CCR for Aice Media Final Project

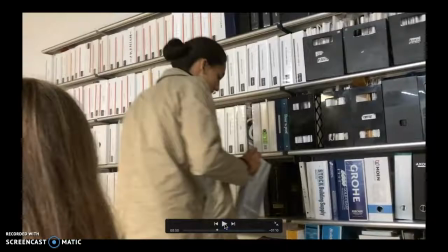(4:08)
He's talking, and here he asks why he has, small talk kind of ends, and he asks her. He's like, I don't think you just came over just to small talk. I assume there's something more important. How's the case going?
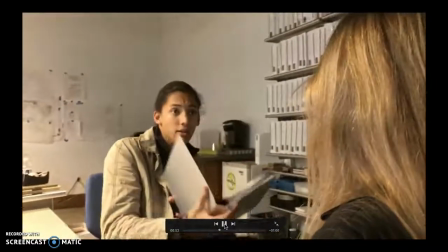(4:20)
And she explains that the lab reports come in, but it's kind of really confusing.
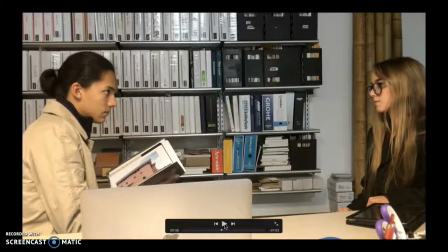(4:26)
And I went with this shot here because I didn't want to focus on just one, as I could have gone with an over the shoulder and just keep swapping over the shoulder shots. But I thought that they're both important, and add some variety to the shots.
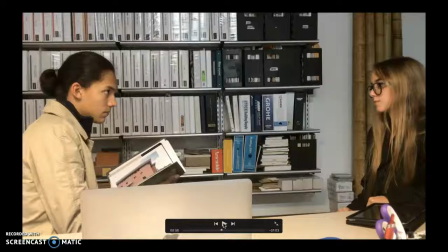(4:45)
To just go with this, I didn't really think reactions were so important in this specific sequence, so I didn't want to focus on just one person. So here they're talking, and
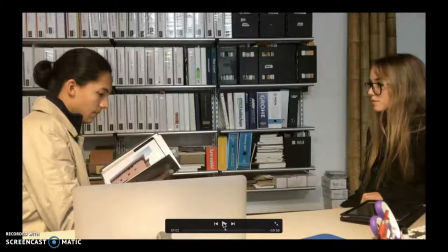(4:59)
here asks Ray to explain what happened when he was younger, when his parents, like what had happened to his parents.
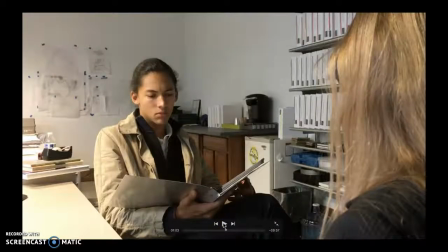(5:07)
So here I do switch to an over the shoulder to focus on Ray's reaction as to why why she's asking about this, and he's very confused.
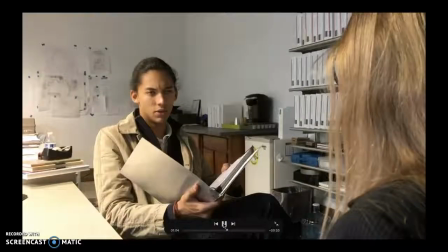(5:22)
And so Ray is here talking, and then it does go to the flashback.
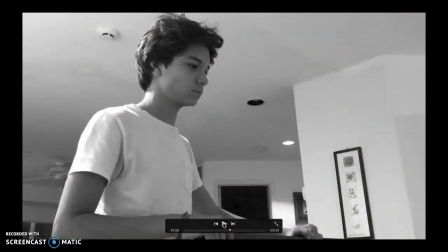(5:28)
The flashback is in black and white. It kind of sets a dark and gloomy tone. It also makes it more real. It also shows that it's in the past. And the shot here, I went from a low angle to try,
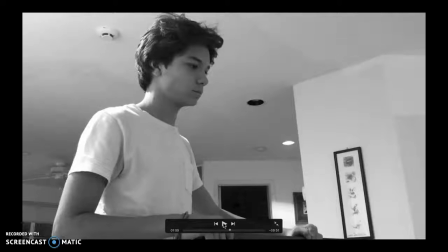(5:42)
because it's Ray in the voiceover expresses that he was in a fight with his parents that day, and this is him fighting with his parents. So he's kind of looking down over the railing at his parents, and then kind of gets mad and storms off, but it shows him in a powerful image here.
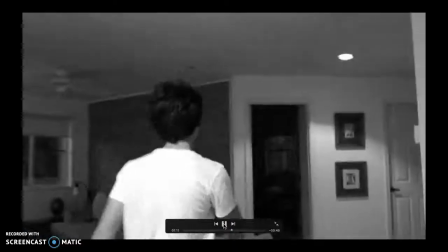(6:02)
So here he storms off, and throughout the flashback there's a voiceover of Ray explaining that day.
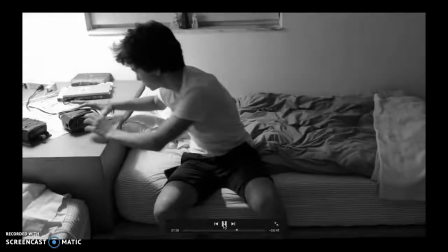(6:09)
He storms off. Here his parents aren't answering his calls, and it's getting kind of late, so he's getting kind of worried.
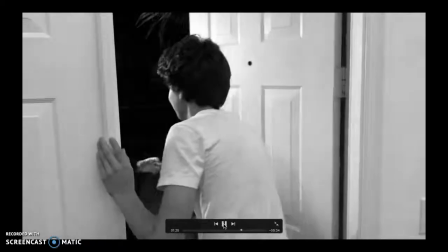(6:16)
And then later his aunt comes over and explains to him that
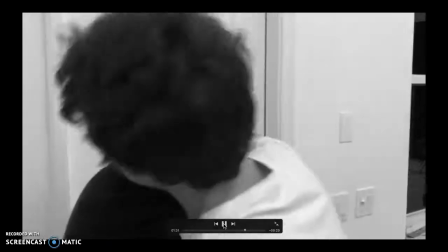(6:22)
his parents have gotten in a car accident and that they were in critical condition in the hospital.
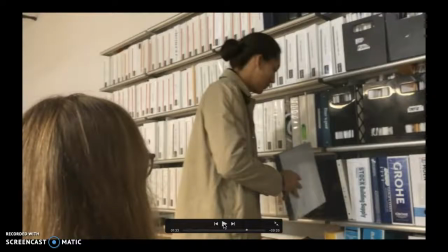(6:27)
And then, across blur transitions into and out of the flashback.
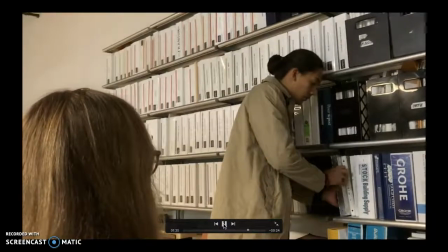(6:33)
And here Ray is again comfortable talking about doing his work and whatnot.
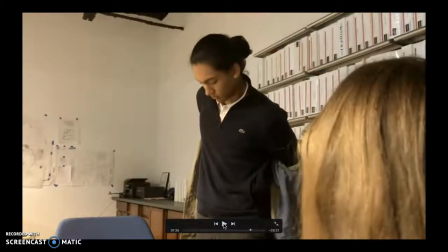(6:40)
And she explains that the lab reports come in and his parents' prints are all over.
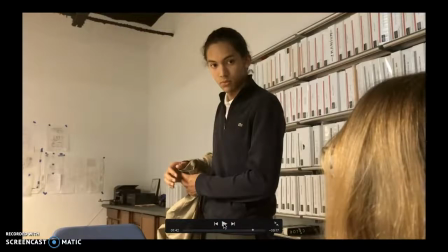(6:47)
So here, at this moment, that's his reaction. And again, I wanted to focus on Ray's reaction. He is the protagonist. He is his parents. He is the more important person in this scene. So it was, throughout this whole process, I kind of developed,
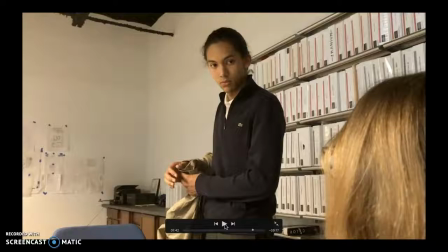(7:08)
I found the importance of angles and what to focus on in the screen. So, there's scenes where I focus on both of them, scenes where I focus on just one of them, and I found that to be very important throughout the whole process.
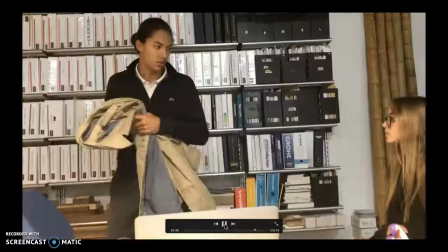(7:23)
So here, it's focused just on him, and then again, a two-shot, which they're both important.
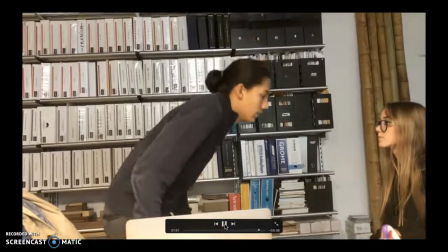(7:28)
She's explaining that they went over the report 5 times, and it's him 5 times. And then the last shot is coming up.
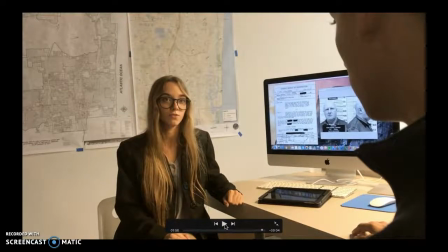(7:37)
She's asking, what does he want to do with the investigation? It's related to him. Does he want to keep doing this? She, on her own, will have to do an investigation with or without him.
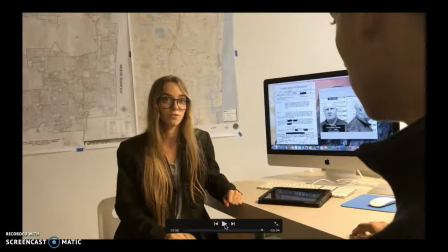(7:48)
And I'll note here that I did go with a female detective because through research and shows like Elementary, it kind of shows that viewers relate more, especially females, of course, relate more when there is a female.
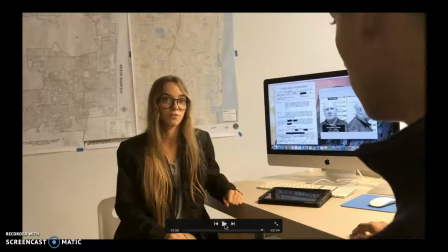(8:04)
It's not just a male concentrated movie. So females will be represented throughout the show, and she is also Latina.